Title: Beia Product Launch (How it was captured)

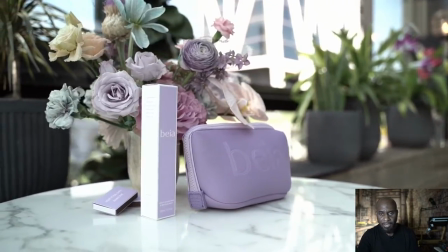So I will be shooting slow motion and as you can see the editor can
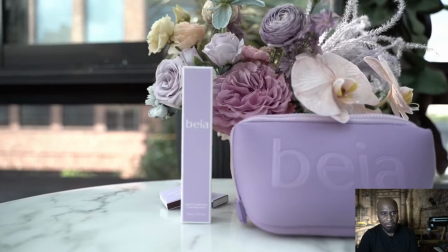find a lot of 5 seconds of stuff in this clip let's go to the next clip this
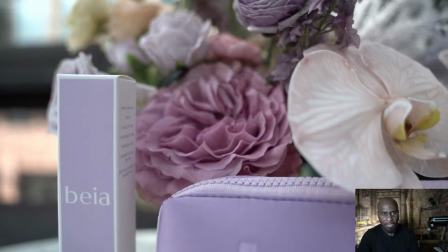one I think I just punched in I'm using the a7 III here I'm shooting slow motion in the camera I'm using
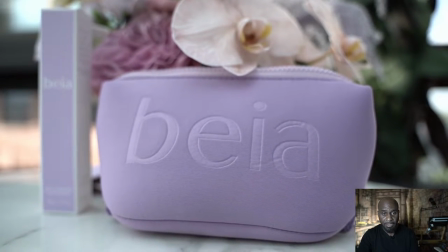a Tamron 28 to 75 I believe it is and I just
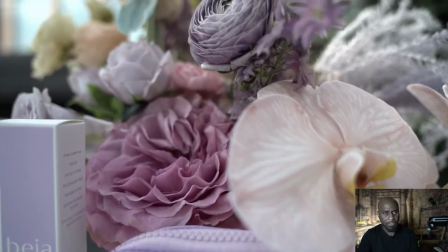punched in closer and I'm just panning over it and you could see how smooth the footage is because it's
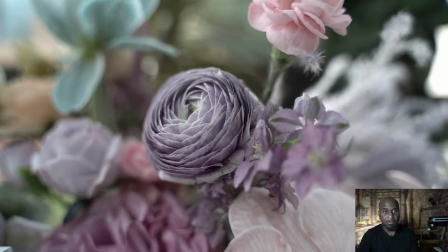it's slow motion it's it looks really good obviously this
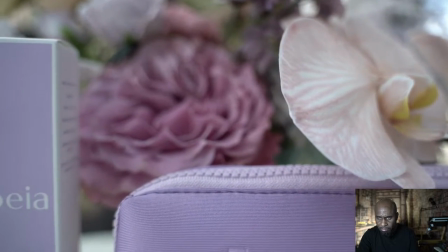clip is about 20 30 something seconds all I need is a good
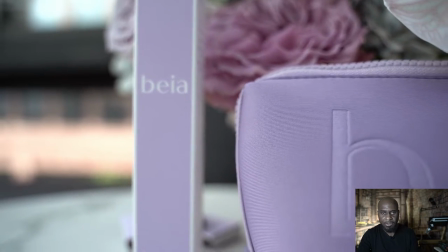five seconds of each because when when the editor is editing he doesn't use 30 seconds of the clip right so let's go to the next one
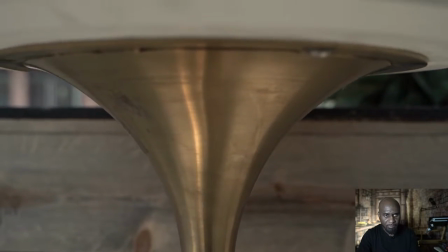this one I was just looking to something a little bit creative I was panning from the bottom of the table up to the top same same setup
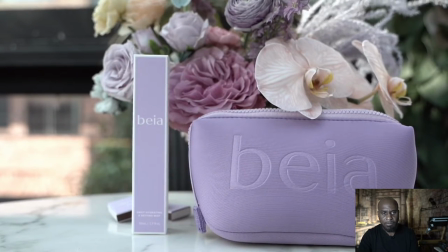here and the editor will decide which one he wants to use let's go to the next one let
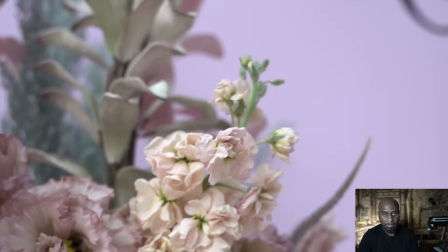me see what this is this is the backdrop and let me just pause this for a sec
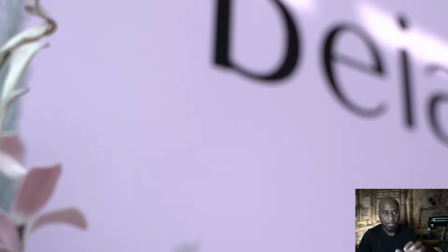the lady who set up this backdrop damn I should have the names down here but I think I put it in the description of all the the vendors for this event so this was a product launch and they had vendors there a lady doing the flowers and
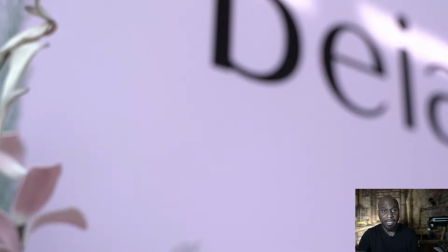she also did the backdrop and they had a band the band was awesome they had a photo boot and they had food you know you need food right and a bar obviously so I think these vendors actually
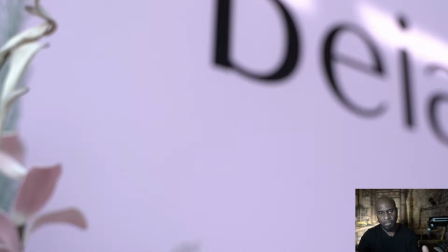sponsored the help sponsored the launch so maybe there's a discount there was a discount involved something like that so I got paid my my regular fee but a company that I work for they probably provided a discount so
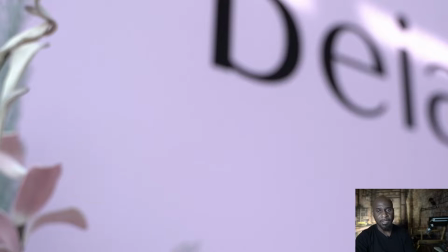they can get exposure all right so let's continue with this clip here and let's see what we got all right and
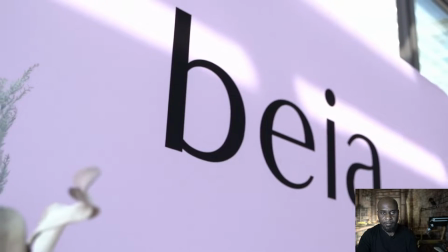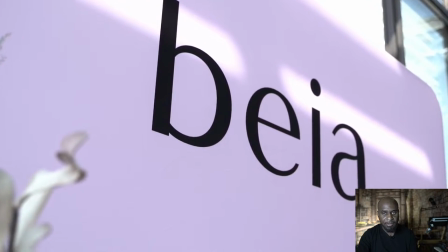I was just I was just panning across trying to get something you know nice and smooth with the
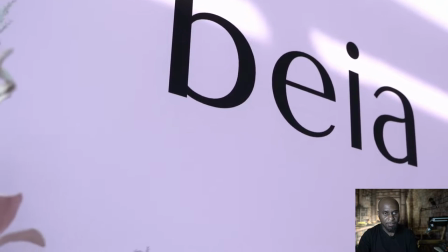name with the backdrop and I think I pan back down to the flowers it's trying to get something in the foreground.
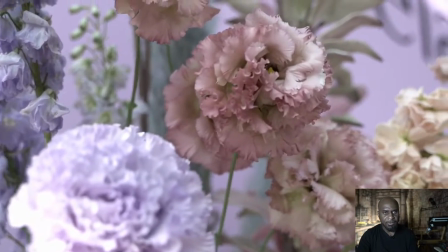I was trying to get kind of a reveal, not a foreground. And I just, this was an autofocus.
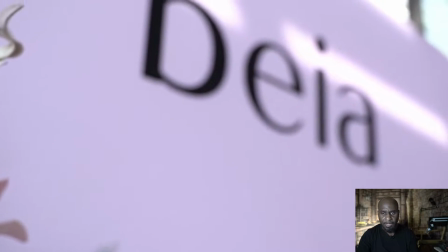I could have done it in manual focus also. And that's it.
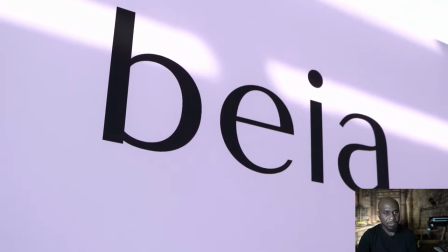And let's go to the next clip.
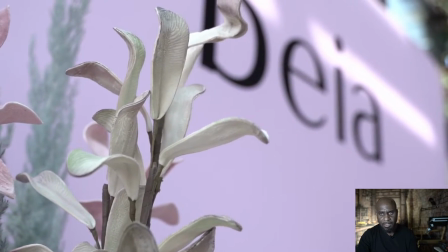Alright, the next clip is, I did a second shot of this and I was
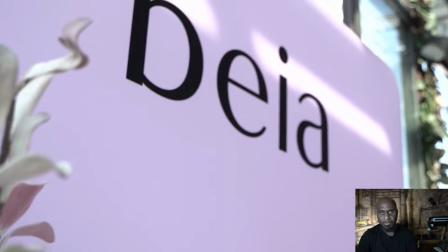just doing a reveal another reveal let's go to the other
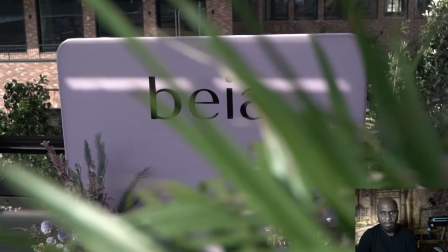one next clip I went on obviously this is the beginning of the clip
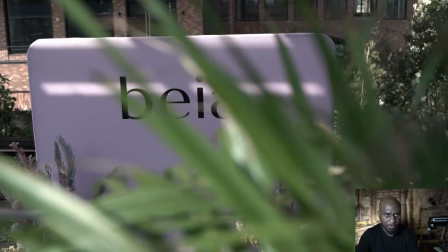so I probably had to try the the monopod and it's shake but obviously won't
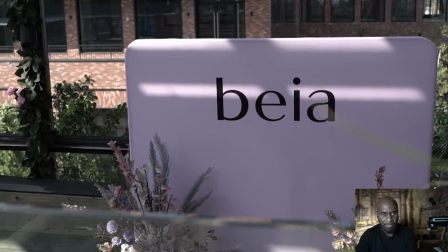use that part he would use something around here when it's panning back through the leaves I always look for something if I can in the
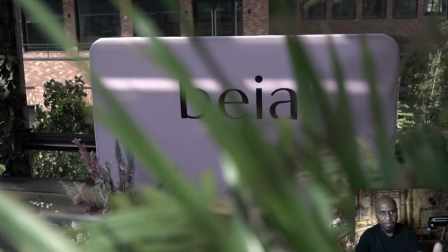foreground and just makes it look so dynamic so something like this looks really
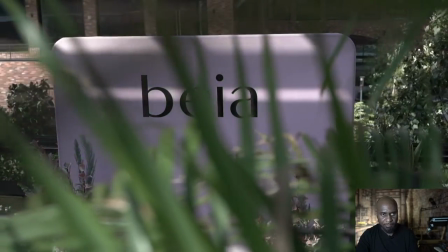good and and I just pan back you know just for